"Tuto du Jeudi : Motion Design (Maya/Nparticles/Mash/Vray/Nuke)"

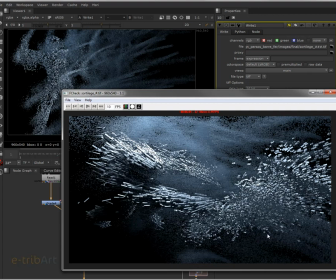Dans ce tutoriel vidéo du jeudi, nous allons regarder la réalisation d'un visuel de motion design qui ici va être réalisé avec un pipeline un peu complexe qui fait
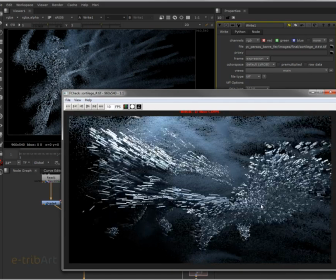intervenir Maya et les end particles et puis le plugin Mesh. Ensuite, on fait le rendu avec le moteur de rendu V-Ray pour compositer l'ensemble donc dans Nuke.
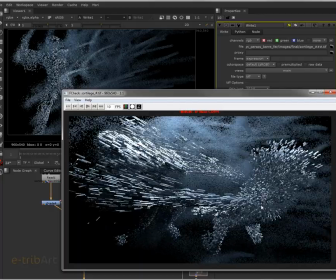Donc, on va voir un peu les différentes étapes ici,
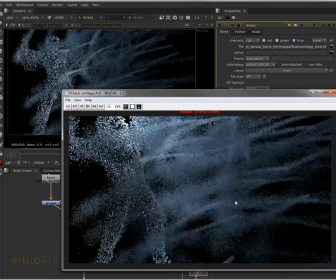et puis s'attarder peut-être sur une ou deux étapes de la réalisation du visuel.
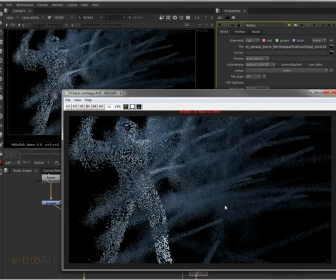Donc, dans un premier temps, bien entendu, il faut réaliser donc l'animation des personnages.
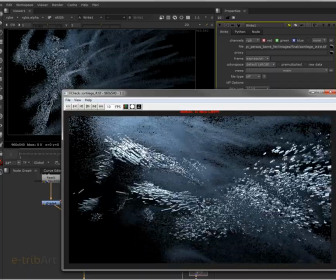On a deux personnages ici, dont un lance un sortilège sur l'autre qui se décompose.
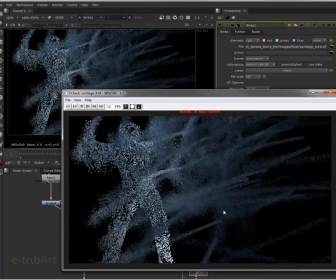Donc, on a le premier personnage qui se compose et qui va donc avoir un mouvement avant comme ça.
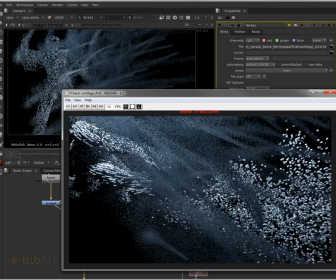Des bras et décomposer donc comme on le voit ici,
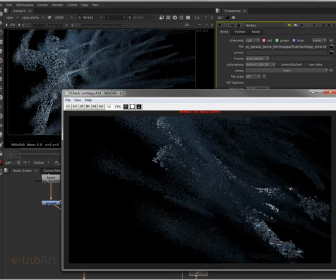projeter le deuxième personnage qui se décompose donc sous la forme de bloc et entraîner ici voilà à la fin.
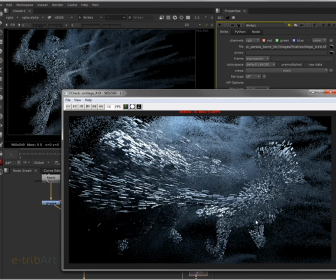Donc on a la réalisation de l'animation donc de ces deux éléments donc à venir réaliser de ces deux personnages donc dans Maya et ces deux personnages vont nous servir donc d'appui pour venir générer donc les différents blocs que l'on va générer donc avec des particules,
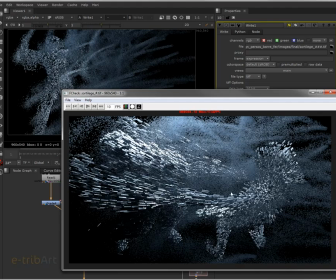plus précisément des end particles.
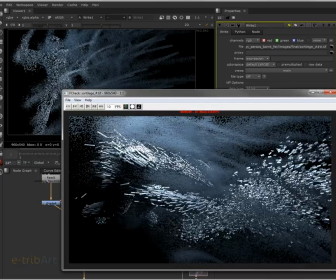Ce qu'il faut savoir, c'est que dans Maya 2016 maintenant les particules n'existent plus, on n'a plus que des end particles. Donc c'est la même chose de manière beaucoup plus stable, je dirais, avec donc l'ensemble des caractéristiques que l'on avait dans les particules.
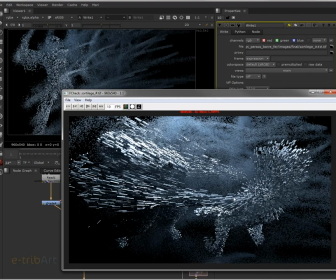Et donc ici, on va utiliser les end particles en mode point qui vont servir de base d'instance
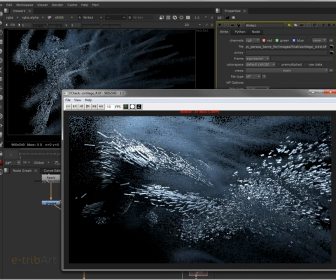au plugin donc Mesh que l'on va donc utiliser.
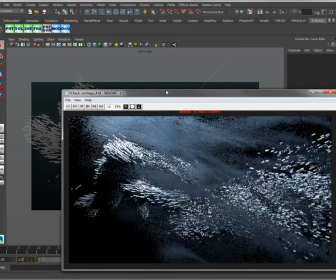Donc on va retrouver donc dans Maya maintenant la possibilité donc comme on le voit ici
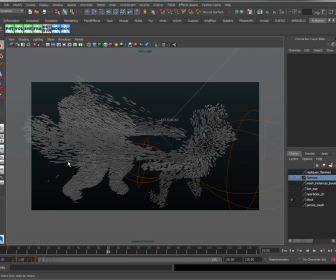de pouvoir donc avoir avec Mesh la possibilité de créer des instances que l'on va pouvoir piloter.
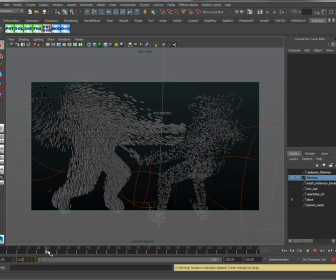Alors l'avantage du plugin Mesh, c'est que l'on peut donc comme on le voit ici avoir des instances
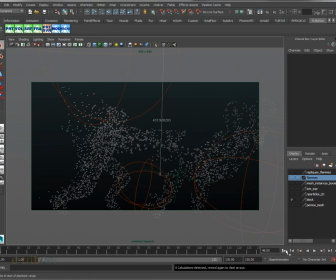et pouvoir donc les piloter. Alors là il faut rebobiner puisqu'on est en particules. Donc si on veut lire correctement donc la simulation, il faut remonter, voilà.
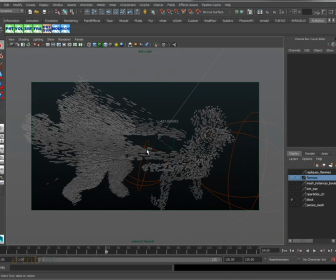Donc on voit la simulation se jouer avec les différents blocs. Les différentes particules sont émises à partir des personnages sur la surface. Donc ça de manière assez classique avec une émission donc de particules sur la surface d'un mesh polygonal. Et ensuite on remplace donc chaque particule par une instance dans Mesh.
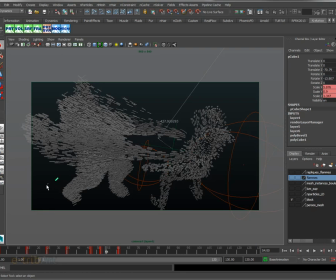Les blocs que l'on retrouve qui sont remplacés ici sont en bas, on les voit. C'est les deux blocs ici qui sont chacun pour un personnage et que l'on va, on voit que c'est des blocs de taille différente à un moment donné. On voit du reste donc les différentes clés
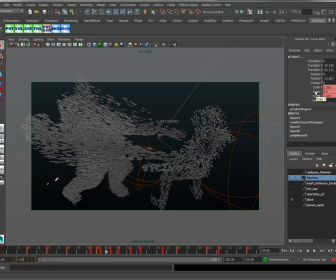d'animation qui sont posées comme on le voit en haut à droite dans le channel box sur le scale ici et qui va permettre donc de transformer au fur et à mesure de l'animation la taille des blocs pour leur donner donc une symbolique et une force
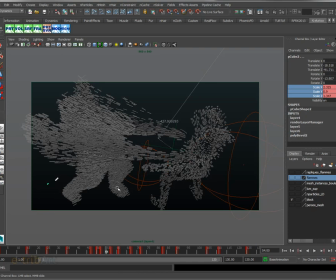dans l'animation et dans le visuel différente. Donc au départ les blocs se créent du premier personnage par exemple, ils sont en petits morceaux, donc là ils vont apparaître, voilà.
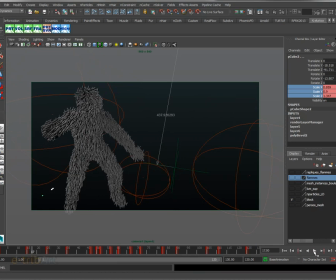Puis il commence à s'étirer une première fois pour prendre le corps du personnage pour qu'on le voit bien, selon l'éclairage aussi que l'on va donc voir ensuite.